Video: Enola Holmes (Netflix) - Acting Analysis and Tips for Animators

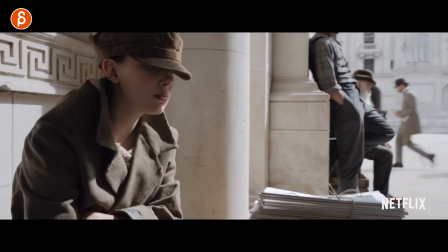Welcome back to another acting analysis and tips for animators and today I'm going to take a look at the Netflix movie Elona Holmes. I got six scenes I want to talk about. The last one is a spoiler but I'll mark it because it talks about the end. But before I do, if you're new to this channel, hi my name is JD and I do acting analysis clips like these. I do animation analysis clips, I do lectures, I do rip reviews, animation news, I post my feedback, all kinds of things. As always feel free to browse around my channel and if it's something that you like feel free to subscribe so you don't miss any of my uploads. And that is it. Let's go straight to the clips.
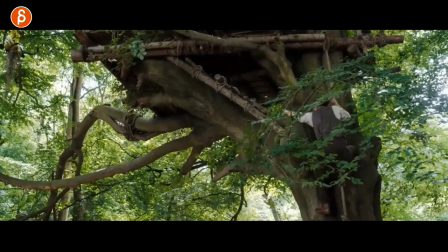So lots of little snippets here i'm going to show and this one is mainly about an entrance i like how she enters the scene like this pushing this up with
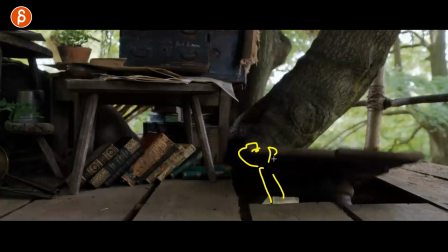her head only so you might expect potentially hands maybe gripping this and pushing this up but it's actually as we can see this
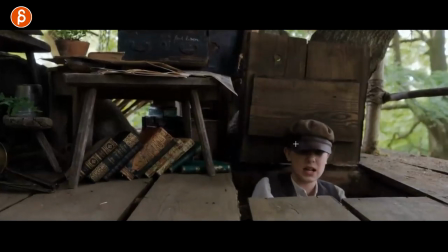she's pushing that with her head here and what i like after that is that adjustment here with the hat so why
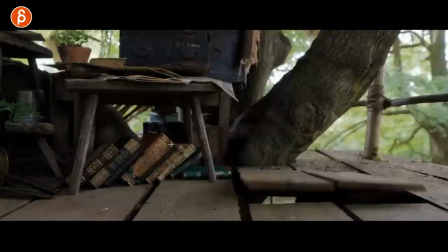do i like this because this i don't know if you watch my channel i think you know i like entrances especially if this is your reel this could be your title card name year you know whatever email whatever contact information that you have and then whatever background you have you know black whatever color you have couldn't fade out into
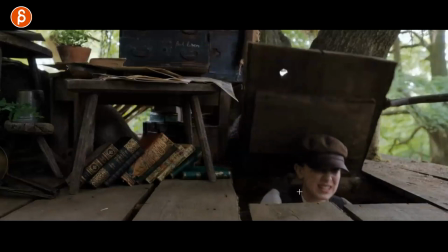the set and then as this fades out bam the character has an entrance and it gives it some some good energy in your reel anyway it's very subjective but i like this in terms of what you could use for this i think this is an interesting way of opening something
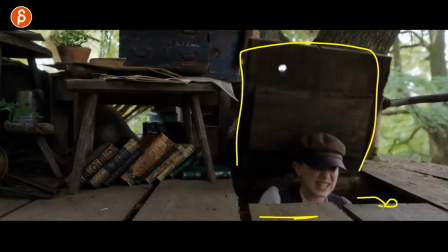up that you would not expect maybe she has to hold on to something for security she doesn't fall maybe she has to hold on to some props but
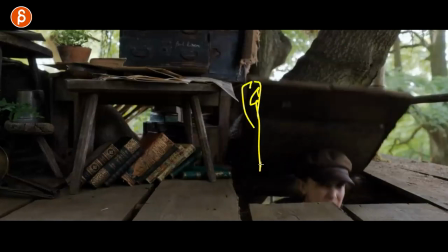it's not what you would expect you would probably expect something to be pushed through a hand or there's something that she can hold to push this up whatever it is and
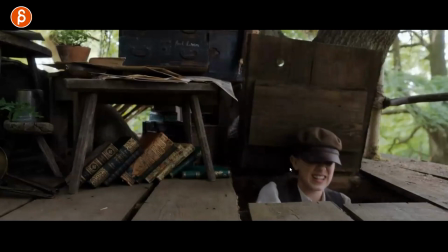the extra thing that i like is that the hat is covering her eyes so that you have a funny entrance that concentrates
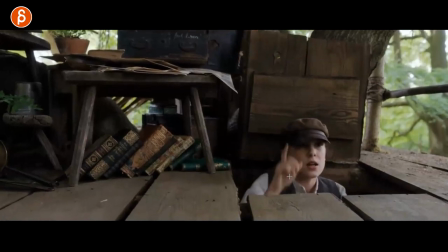on mouth shapes so you can push that in your animation and then you can have this where this would be more exaggerated really
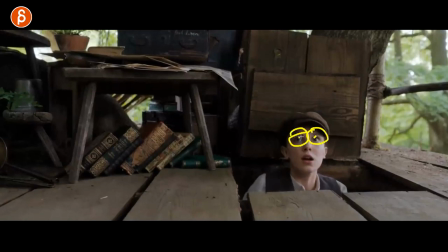pushing back the hat and then really showing off really big eyes and then it's like a second stage of your facial animation. And I think just in terms of practical usage,
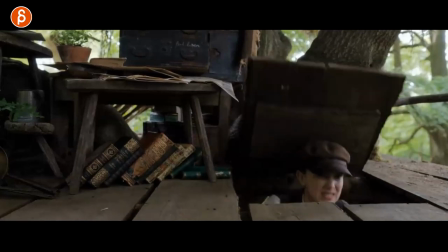an interesting entrance with something you would not expect or a way you would not expect, showing off one section that you really want to focus on.
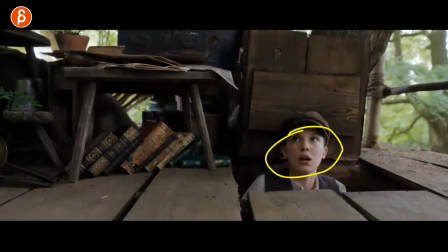And then through that, you can show off a second moment of, again, like a wondrous look here or whatever you want to do in your animation.
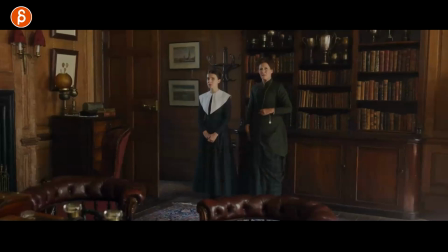But I think these are all interesting elements for a shot. The second moment here is a gesture as Holmes here tells her to get out of here. And Okay, she's got that little moment of, okay, I guess it's time, maybe I should leave. I think it's an interesting little extra thing that she has because of her prop here.
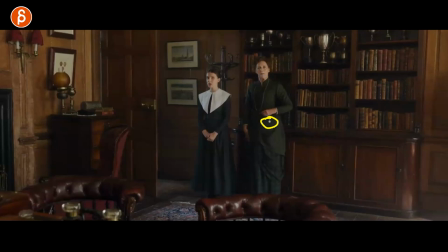That's part of her timeliness and the things that she teaches here. It's an interesting little moment there. But what I like here is when she turns, watch this. She turns and goes, get out. And she has to get out of here. There are many things that I like. It's mainly because she just told her to stand here. It's the thing she has to learn how to behave like a lady and blah, blah.
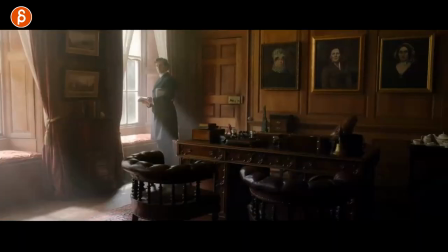It's not her fault that she stands there. but it's just a moment of it's a continuation of audio right well as he is done saying
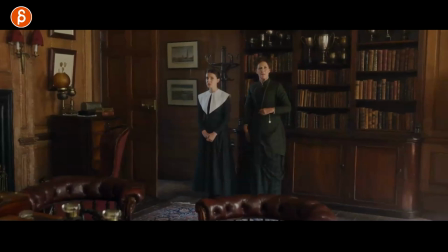okay it's okay for you to leave and as i always say your lip sync doesn't have to end at that point you can add this this is part of your idea here and that if you have multiple characters you can have that as a moment of get out of here but she could be asking
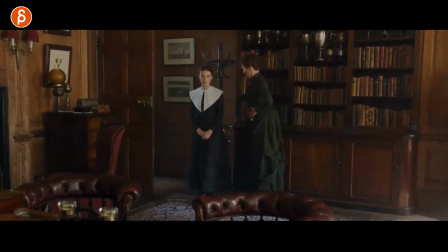nicely she could be pushing her away or could just be this out or you know step to the side so i can't get out it's just a simple thing as people like to put gestures into their animation i like that at the moment it's not overdone
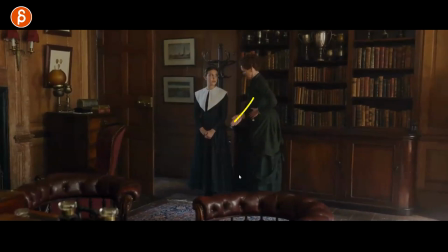and it tells us that it's not you know pushy or she doesn't yell at her but it's still very decisive and very clear of get out of my way and i think it's a nice little touch so if you have to have a gesture maybe could be part of something of how we get to understand how this character is and how this character relates to other characters in that scene so she put herself into this basket but then she wants to get out of there
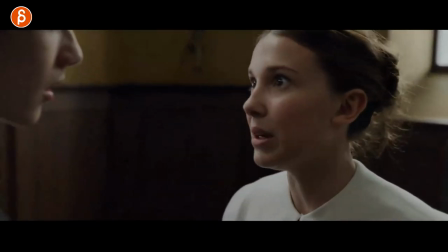because she has a better idea or she needs to find an idea and what i like about this is there are two things a you got the other character here and for clarity potentially you could have him or her where are you going to have i don't know that's a nose but you have your second character in here bigger in frames it's a bit clear and it's kind of just the outline but what i like is this is that she does this
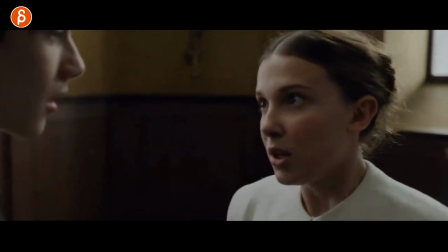and he gets out of frame so you could have something where just for context we're showing she's not alone there's another character one
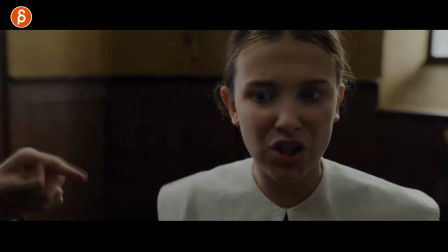or two in the scene so they're multiple characters so that when she does this here she talks and she does this we understand that there's
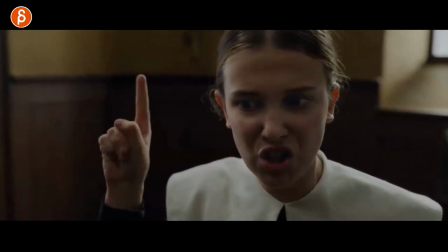someone else there now if your shot starts like this and there's nothing here and she does this and then that i think it's clear that she'll be talking
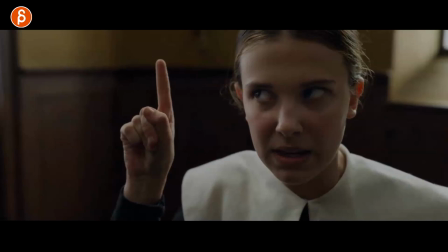to someone else someone might think that she's talking to her finger you never know for me it's always keep it very clear to the audience so for your
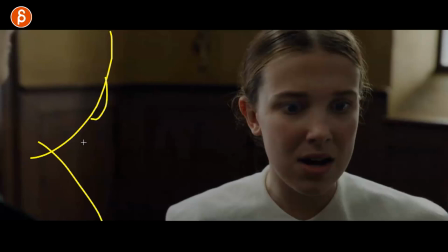shot i think this could be cool you could have an extra character it's simple animation just very brief to show someone over the shoulder exiting
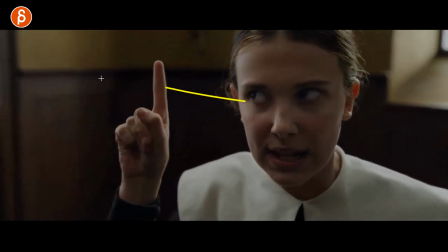screen and now you can do all kinds of things where the character can't address someone that's off screen for some extra acting some funny
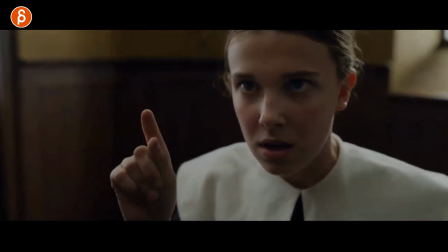bits and pieces the other thing that's cool is that as in the movie she does a lot of breaking the fourth wall she talks to the audience a lot
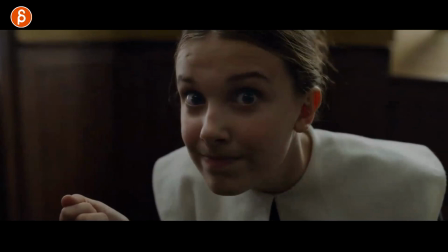and here's a moment of well do you have an idea she waits and then she does this and it's kind of like the pose sub
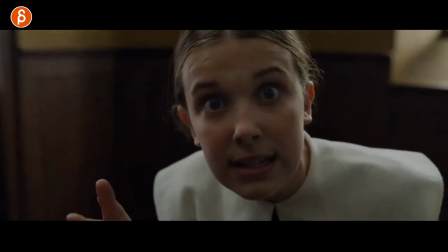pose where it's you're there you did your thing you did your gesture you did your head move whatever it is and sometimes you have a moving hold but
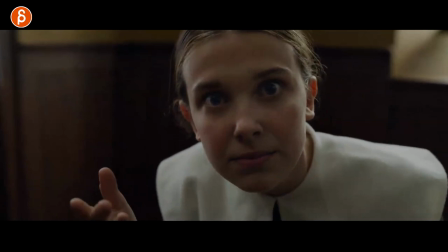how can you keep that interesting how can you just hold forever maybe there's a moment where you keep this it's just an extra punctuation of huh
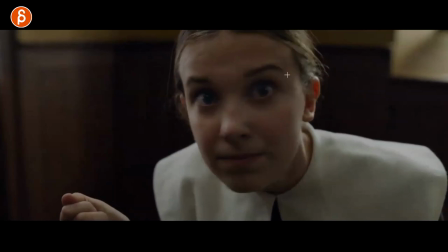huh so you have a slight change in the hand and you have a slight change in the head it's still the same lean with the body it's still the same idea of so and but you just give it that extra punch of huh and you know to me again that's like a pose
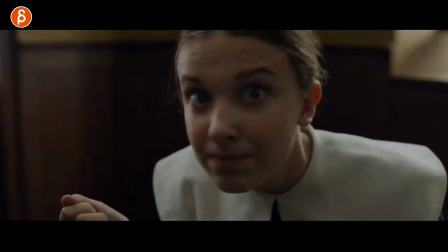type of thing where you can just kind of add a bit more interesting complexity to a pose with a bit of a contrast and change without changing
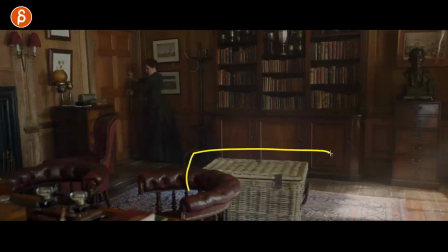the whole thing next one is again a little combination of multiple things this was just put into her office she thinks this is from someone she has a bit of a crush on or she likes somewhat implied in the movie or maybe not the crush but someone that she really respects and the
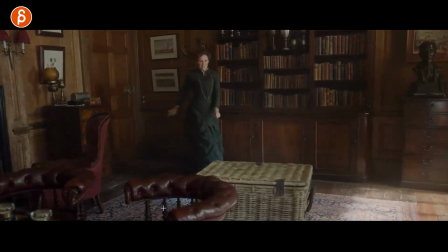walk towards this the delight of uh-huh this is for me yeah yeah yeah i love this so there are a couple things about this
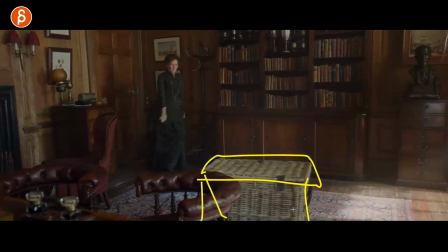a usually when someone does a weight assignment we usually do a box lift maybe it's not like this it would be just a square i did this as well it's like basically like a cube and usually you start just with the character they're bending down and then picking up the weight this is exactly
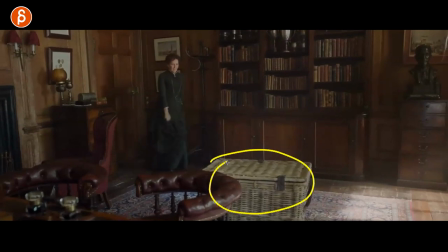what i did as well but it could also be more interesting well what is this and what is the character's relationship to this are they excited to lift this up or is this a chore is this some menial task that they hate and this could be interesting way of starting a weight assignment so you show
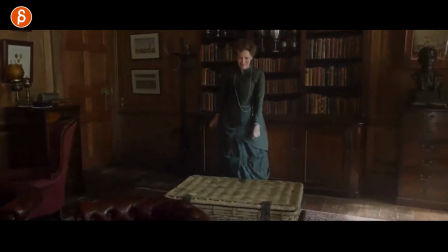characters it's not just body mechanics but you can show like i like this i like what's in there and look at this i love
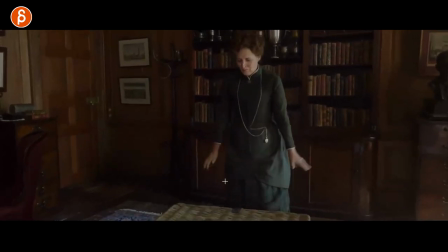all that before she opens it i love that oh that flourish is so good back oh it's so good love she does with the hands here
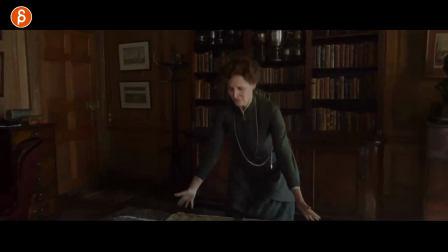one more time a little bit of an inward move and then she gets ready and then in a way it turns into a kind of the what's